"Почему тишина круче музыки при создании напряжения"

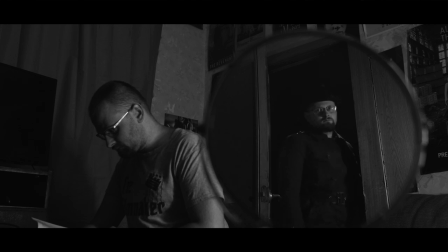4:29 Я думаю, вы почувствовали разницу. Конечно, я снимал с расчетом на звук, и многие мои решения им продиктованы.
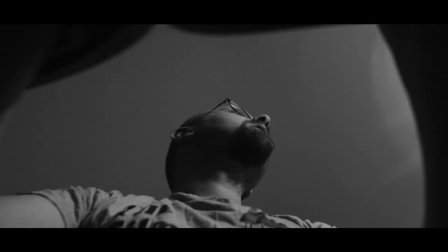4:36 Как сказал выдающийся звукорежиссер Скип Ливси, если вам нужен интересный звук, снимайте для него.
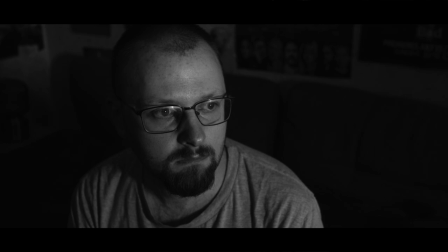4:42 И я действительно снимал с расчетом на звук, и отсюда решение с падением книги и постера.
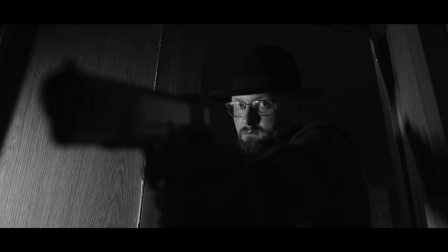4:48 Я думаю, этот пример достаточно хорошо показывает, как тишина может усиливать напряжение сцены. Ну а теперь давайте рассмотрим примеры из кино, чтобы лучше понять, как эффективно использовать тишину. И начну я с самого яркого примера из фильма «Старикам тут не место».
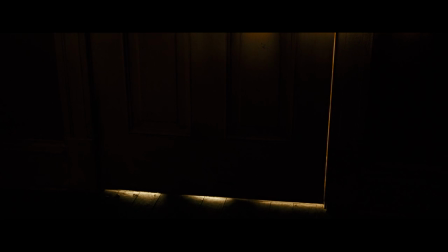5:07 В этой кинокартине «Братьев Коэн» саундтрек полностью отсутствует,
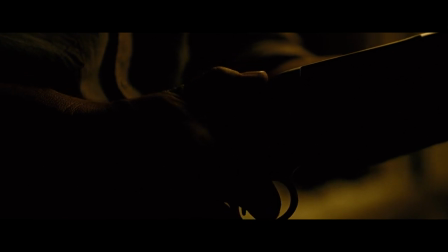5:13 и звук выполняет основную функцию по созданию напряжения и саспенса. В этой связи я бы отметил вторую сцену в мотеле, и давайте ее посмотрим.
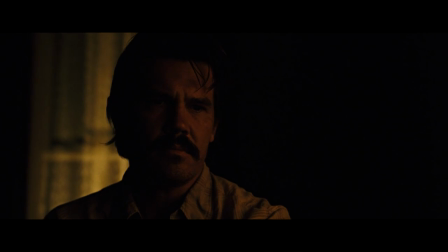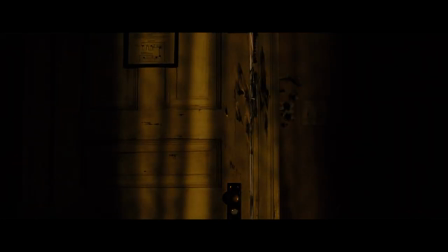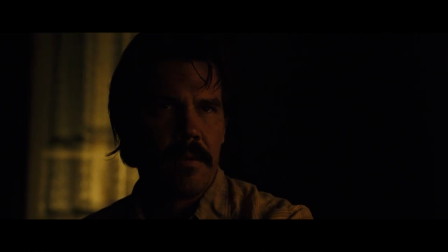5:55 Эта сцена отлично раскрывает суть тишины в кино.
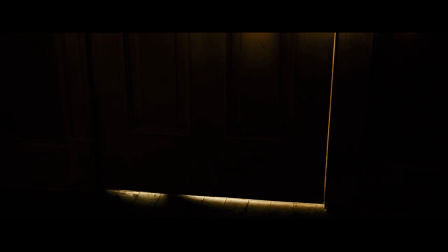5:58 Создатели фильма как бы прикармливают зрителя тихими фоновыми шумами, которые выносят на передний план синхронные шумы,
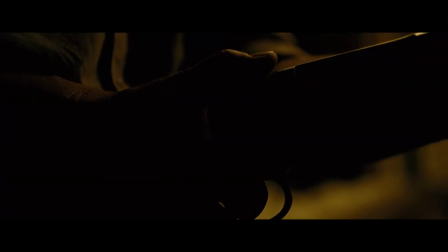6:05 например, тот же самый взвод курка, который кажется громче, чем он есть на самом деле.
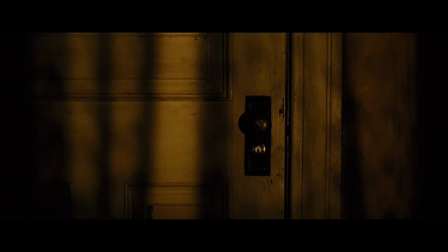6:11 А потом следует выстрел из пневморужья, которое выбивает замок двери.
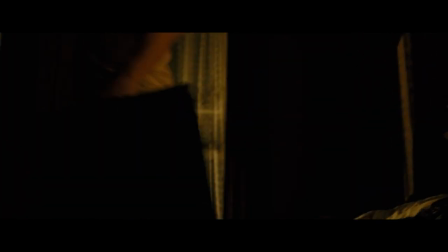6:16 За счет того, что выстрел по уровню громкости намного выше, чем звуковой фон,
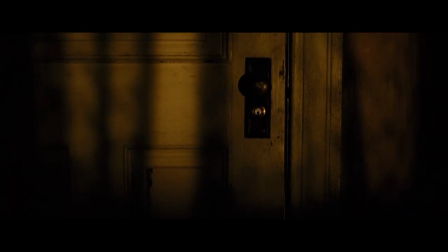6:21 он буквально оглушает зрителя, который привык к тихому окружению.
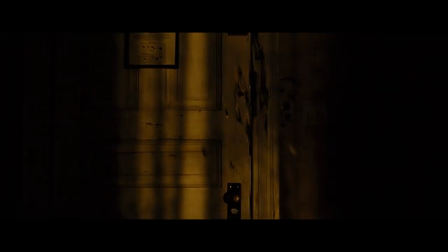6:25 И это оглушение отлично работает на драматургии, так как мы все время находимся в номере героя и знаем то же, что и он. Таким образом, звук таким оглушением буквально передает неожиданность и смятение Лювилина Мосса.
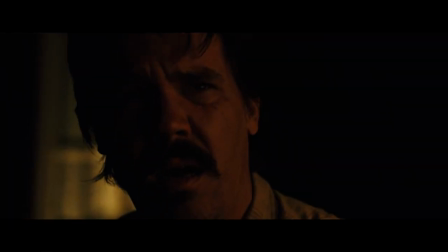6:40 А теперь давайте я ради эксперимента положу довольно традиционный для таких моментов звуковой эффект нарастания.
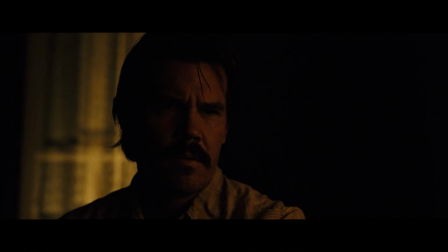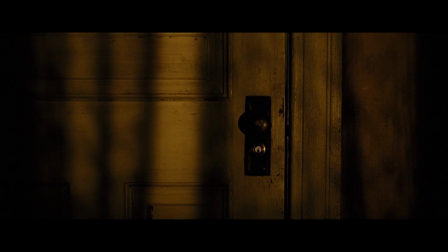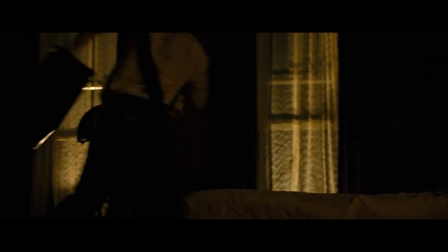Это нарастание предвосхищает выстрел и тем самым готовит зрителя.
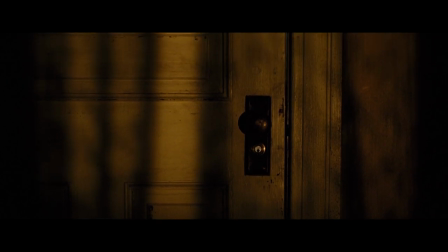7:14 С другой стороны, при этом пропадает ощущение неизвестности, которое есть в оригинале.
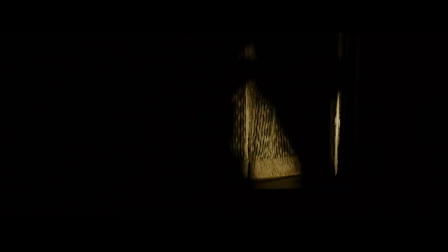7:20 Именно эта неопределенность и великолепное решение Коэна все время оставаться в номере персонажа создает сильное напряжение, которое в том числе держится на звуке. Полный разбор звука в «Стариках» вы можете найти по подсказке или по ссылке в описании.
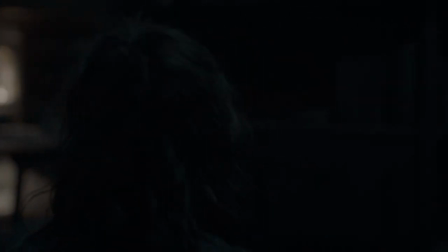7:34 Давайте рассмотрим сцену из третьей серии восьмого сезона «Игры престолов».
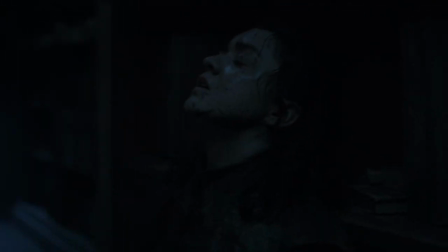7:39 Это очень известная саспенс-сцена, в которой колоссальное значение играет звук.